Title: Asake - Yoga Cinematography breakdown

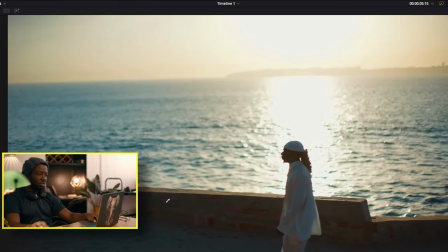(4:10)
Then we continue where we get to see more of the Alexa strength directly look into the Sun and
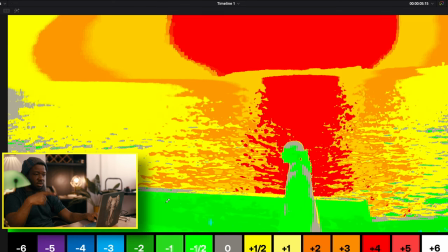(4:16)
you can tell if we turn on first color you can see the Sun is like four stops of our exposed against the one stop on the exposed where his face and the skin is which gives you a contrast ratio of five to one like one stop five stops darker than
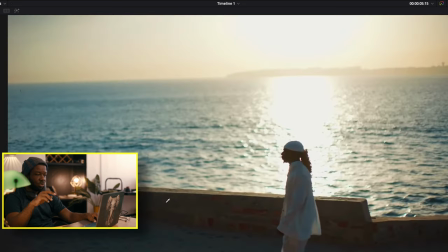(4:33)
the main key like you barely touch middle grey that's just on the white hat and his face is like one stop underexposed okay maybe um um if the shot was a little bit if they framed the sun a little bit out of the frame they would have been able to manage the exposure
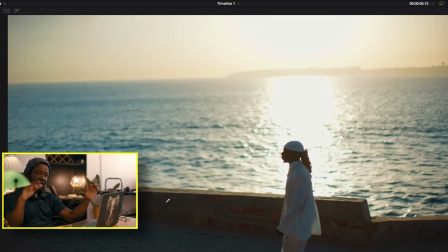(4:50)
more because it would be closer and the contrast ratio gap would not be as high as it is um yeah so yeah we continue
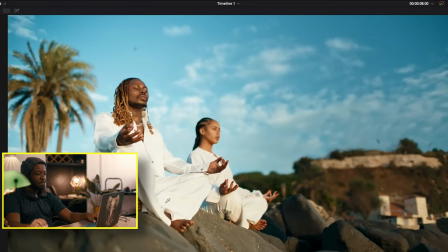(4:58)
and we get to this shot now this shot is interesting because um if you go forward in the video where you get to receive the reverse shot you get to see that the sun is actually coming from somewhere this side of the frame somewhere this side like to the other side of screen
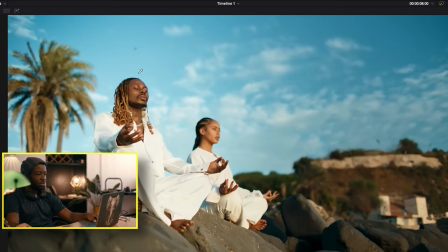(5:14)
that's where it's coming from heating you get and because um the girl's skin is lighter to his skin she becomes a star brighter and you can tell there's some kind of diffusion that's there that's actually just softening up the light and
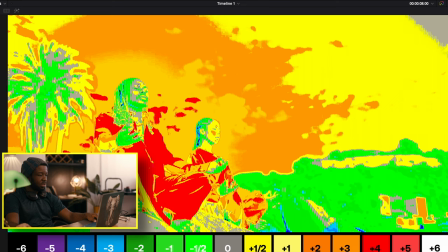(5:28)
now his face is exposed that neutral gray and she becomes way more hotter
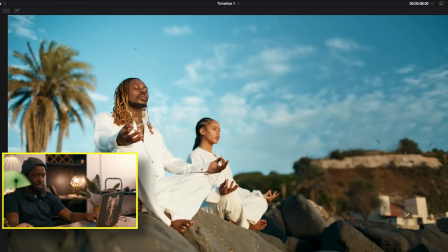(5:35)
and as you can see from the sun direction if you look at the buildings in the corner the shadows will tell you where the sun is coming from
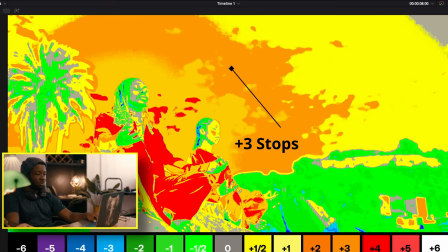(5:43)
but against the sky the sky is now set at three stops of exposure which is interesting this is what the cinematographer the creator was thinking when they were thinking of shooting this and you can see how the white is blazingly hot
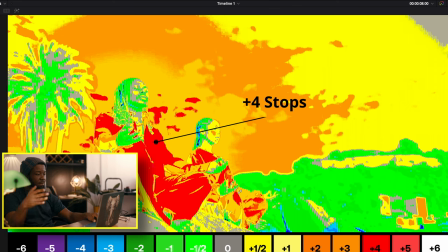(5:58)
you get and i'm guessing they massaged it a lot more so i could come down to this level because the white is like close to like clipping because it's just white there's not there's no
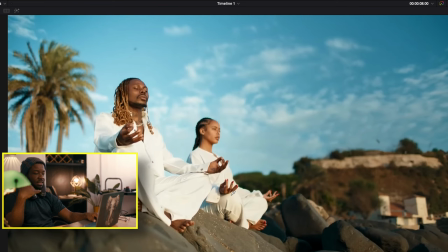(6:08)
range in there it's not like he's wearing a um a t-stained shirt or something that's off-white or something that was like being able to be brought down or so you get so maybe a double net that would have used to target just the body above the head,
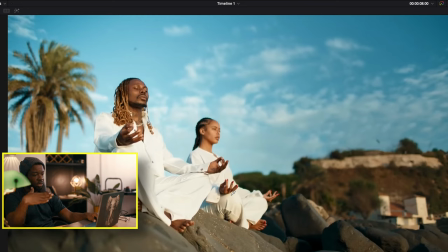(6:23)
but it would have probably knocked down that white by one stop to make it a little bit more in range. But yeah, all the same, beautiful shot. So we'll go to these women in the alley.
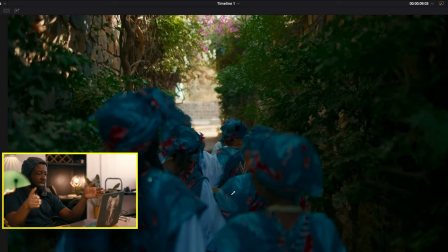(6:34)
Now this alley plays strictly to contrast and alleyway lights, whereby the sun is not in the sky, which is why they're in the shade. So it's just the clouds that's actually lighting them really good and the sun has probably come from the right side of the frame when you give the shadows that you can see into the distance. So it creates this contrast that the focal point of the image is somewhere around the center, right?
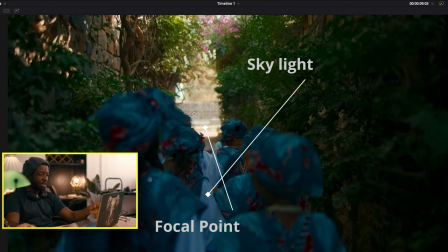(6:54)
And you just have skylights that's just opening the shadows. So you could expect, like the women, if we check first color, there'll be like two stops on the exposed or one stop on the exposed.
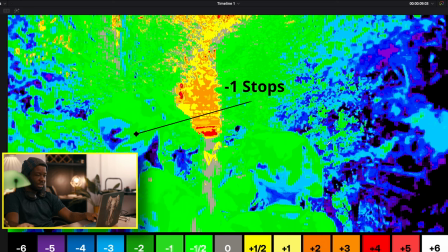(7:02)
Like you can see,
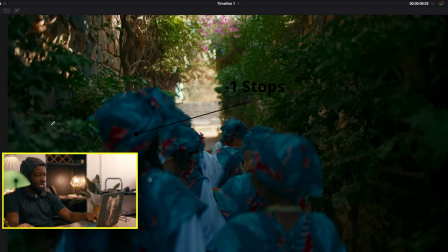(7:03)
even the greens around them are now like four stops on the exposed, really digging into the shadows you get as to contrast the scene you're coming from that's super bright.